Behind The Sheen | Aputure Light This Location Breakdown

Last year, 2019, we won the best film for the Africa region in the Aputure Light This Location short film competition, which meant that we were also in the top 6 internationally. And because of that, we got a whole bunch of epic lighting gear from Aputure that we've been using to make some really cool stuff. And in this little mini-series, we're going to be running you through a couple of the setups and uses of those lights. But before that, we're going to jump back in time a little bit and check out that Light This Location film, because to enter in the first place, you have to own some Aputure gear, and we did. We really just enjoy the Aputure brand and using their lights.
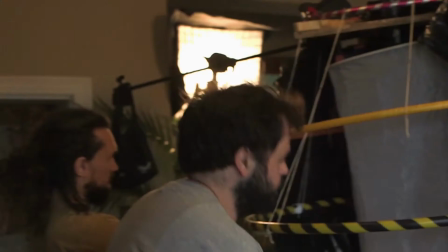(0:36)
Before we owned any dome fittings, we had to create a kind of a dome or a blocking for the shoot,
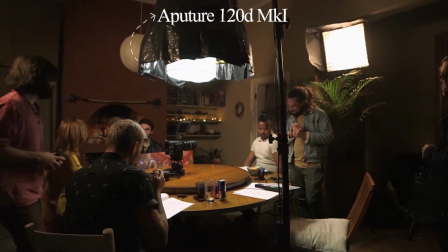(0:43)
because people were sitting around a round table and we didn't want our key light to reflect light off of the roof,
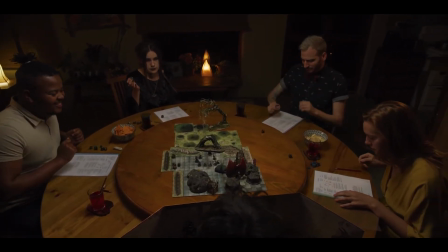(0:48)
which is white, and a whole bunch of surfaces bouncing the light back. We wanted to create an intimate mood just around the people sitting at the table.
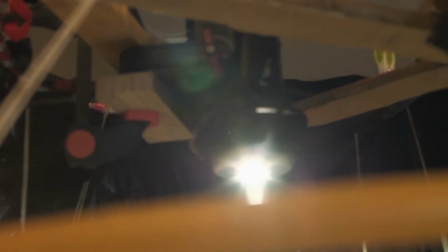(0:56)
So we built this whole crazy contraption using hula hoops and wood and black refuse bags, and we created our own dome.
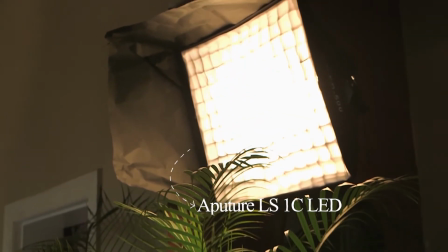(1:04)
For the full lights, we used some Aputure LED panels on either sides with some cinefoil to shape it.
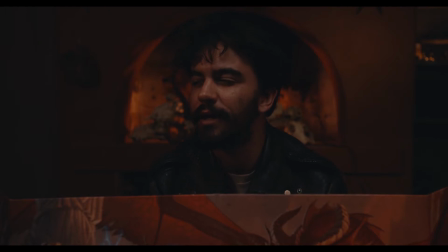(1:11)
For the very first creative light shot where the dungeon master tells them that they're lifting their lantern to explore the cave, we simply used one of the 120D Mark 1s with a gel, and then we flagged the light to create that sensation of the lantern flooding into the camera. For the scene where Aradane Lightbringer gets flooded with this divine light,
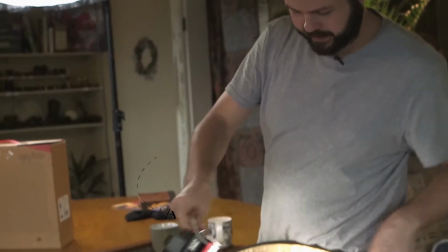(1:32)
we used the Amaron Tri-8 and a gold reflector pad.
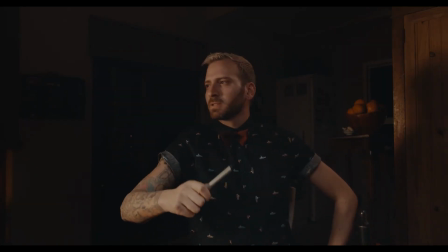(1:37)
Both were rotated in at the same time to have that sort of holy flood of light. For Jasmine Sparkle Pants, who is this colorful gnome, but is actually played by a player called Gwen,
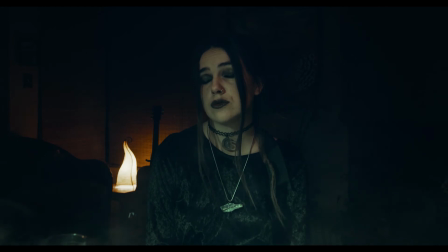(1:48)
who in reality is this goth chick, kind of dark and gloomy, so we wanted to contrast what the Dungeon Master was saying with who the player actually is. We subtly lighted her face with a 120D with a green gel, and instead of directly being on her,
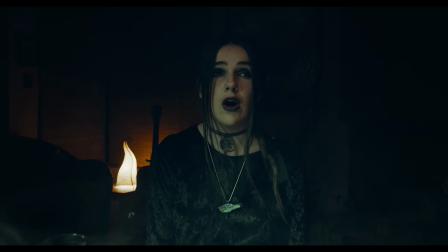(2:02)
it was bounced off a white muslin laid over the table, just subtly bouncing it onto her face with this kind of green, gloomy acid effect.
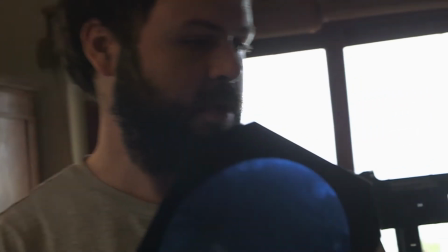(2:12)
And then we created a whole bunch of other colored effects using gels, like when they're casting spells, it's the blue.
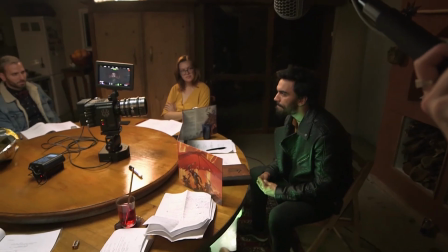(2:19)
When goblins appear, they have this greenish glow.
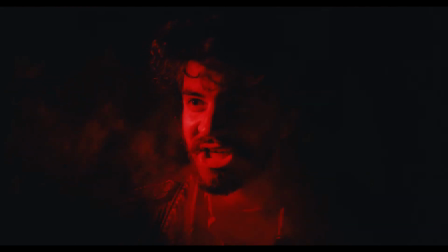(2:22)
And for the main villain, the dragon, at the end, we blacked out everything and just brought up intense red onto his face.
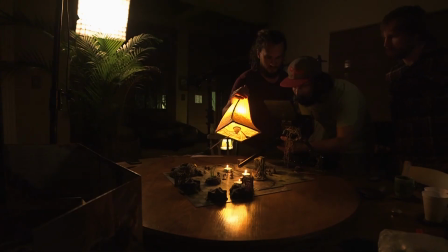(2:30)
We did a whole bunch of other little things with practical lights and even candles and holding bedside lamps over the table and that kind of thing. But in terms of using the Aputure lights we had at hand, that was pretty much it. We're really looking forward to showing you guys what we've been doing with our new and improved and more expansive Aputure gear. Thank you so much for watching, and if you like this video and would like to see more content like this, subscribe to our channel, A3 Sound and Film, and don't forget to click on that bell icon if you want to get notified about when new videos come up.